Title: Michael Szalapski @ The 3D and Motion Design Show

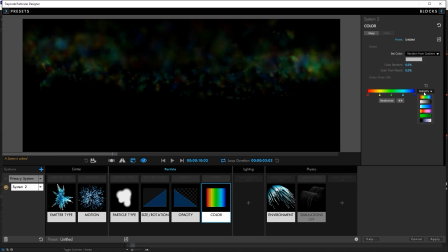(12:23)
We don't want it to just be white, and we don't need all these colors, so let's just go with a 2-color gradient, and we'll go with a nice pink and a nice purple to kind of stick with our love color theme.
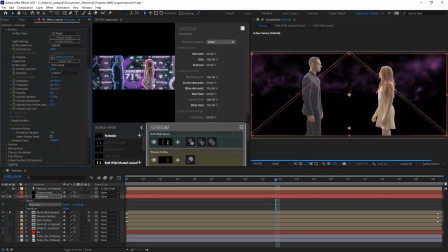(12:33)
And we'll move the emitter down so it looks like it's kind of swirling up from the floor, and it should be good. Maybe a little bit lower. A little bit lower. That looks pretty good. And we'll pre-run it by 2 seconds so that this every time the scene starts, there's already particles there.
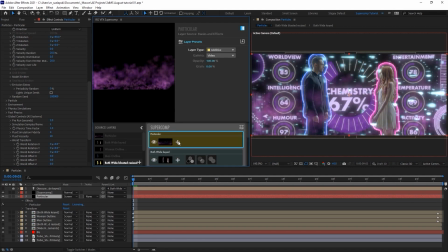(12:48)
We don't have to wait for it to happen. And then, of course, we're going to drop these particles in super comp.
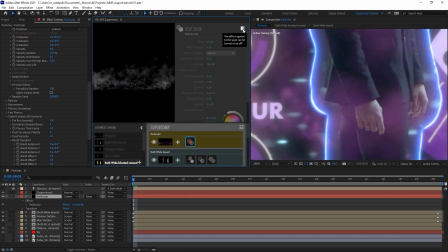(12:52)
They're an additive layer, and we're going to give them a nice bit of heat blur so it just really makes them feel like they're part of this scene. We're going to blur the heck out of it to make it look nice and diffused. We're going to displace just a little bit. That really adds physicality to these particles. Soften it a touch, and then we're going to spread it.
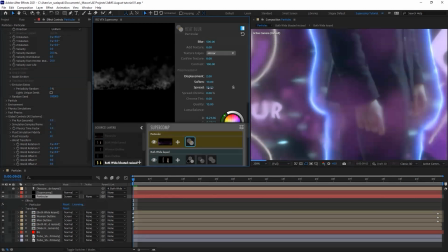(13:09)
And this is what's going to be cool when we're going to spread chroma. This chroma split just really makes this feel like something that is actually happening. Speaking of chromatic split, here are some tips for those of you who are doing pure MoGraph or 3D animation.
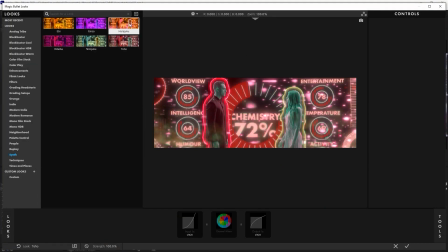(13:25)
Some people think of Magic Bullet looks like slapping a heavy Instagram filter over their video, but it is so much more powerful than that.
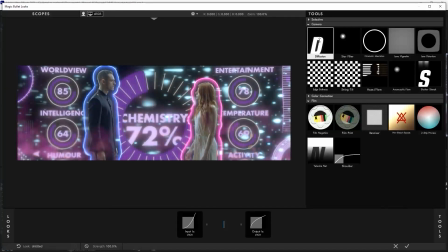(13:30)
You can pop it open to just add some nice diffusion to your scene. Or, in our case, some diffusion, subtle chromatic aberration, some subtle anamorphic flares,
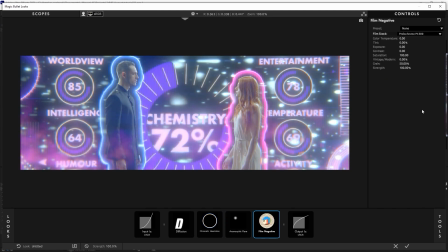(13:39)
and then Magic Bullet film to add some really nice and hard to describe flavor and grain to the overall piece.
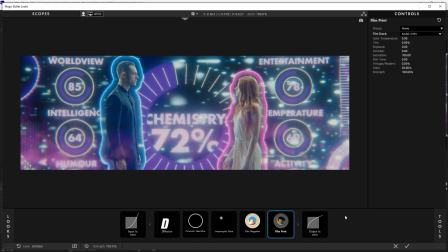(13:46)
It just makes it feel more film-like. Before color grading, after color grading.
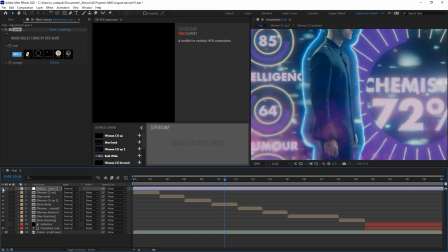(13:52)
Before, after. Look at that beautiful grain and color.
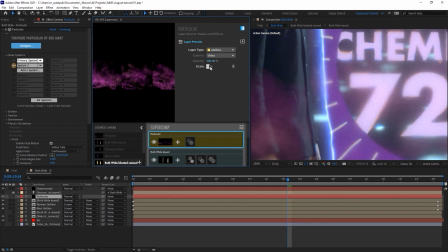(13:55)
Speaking of grain, I forgot to mention that SuperComp lets you control grain on a per layer basis. And then you get global controls as well. I applied it to all the layers except the people, and tried to match the overall grain settings to our footage.
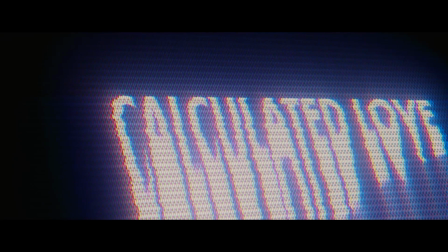(14:10)
Oh, wait, the end title card.
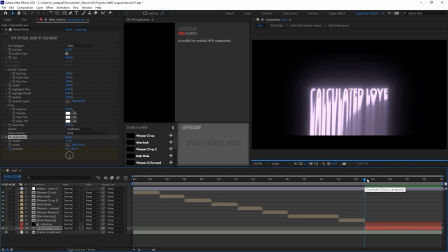(14:12)
That took about 10 minutes with optical glow, CC scale wipe, and of course, Universe Analog.
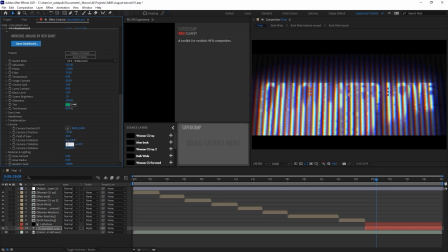(14:20)
If you're not familiar with Universe Analog, it's a new plugin in Red Giant Universe that emulates what happens in the actual color space of a TV. So you've got things like phase and filter that emulate the look of the old tube TVs.
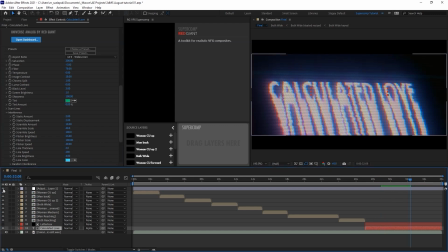(14:34)
You can get a lot of really unique looks out of it. I got this one. Well, anyway, that's the gist of things.
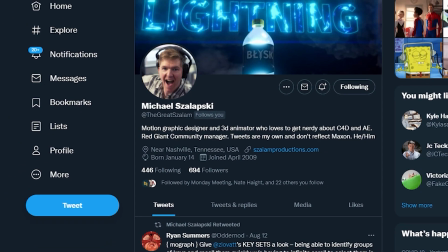(14:40)
You can follow me at The Great Zalam on Twitter for MoGraph tips, news, and sometimes memes.
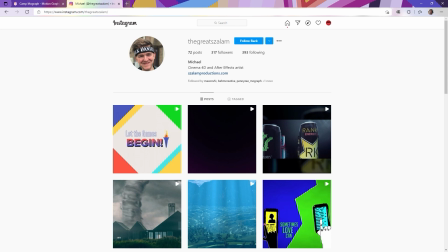(14:45)
Or follow me on Instagram if you don't want to see much. But you should definitely follow Red Giant News on Twitter and Instagram. For
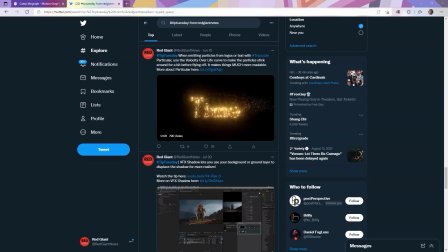(14:53)
Tip Tuesday, if for nothing else, I try to share a couple of useful tips every week for Trapcode, Magic Bullet, VFX Suite, or Universe. So thanks for watching the presentation. I hope you found it useful.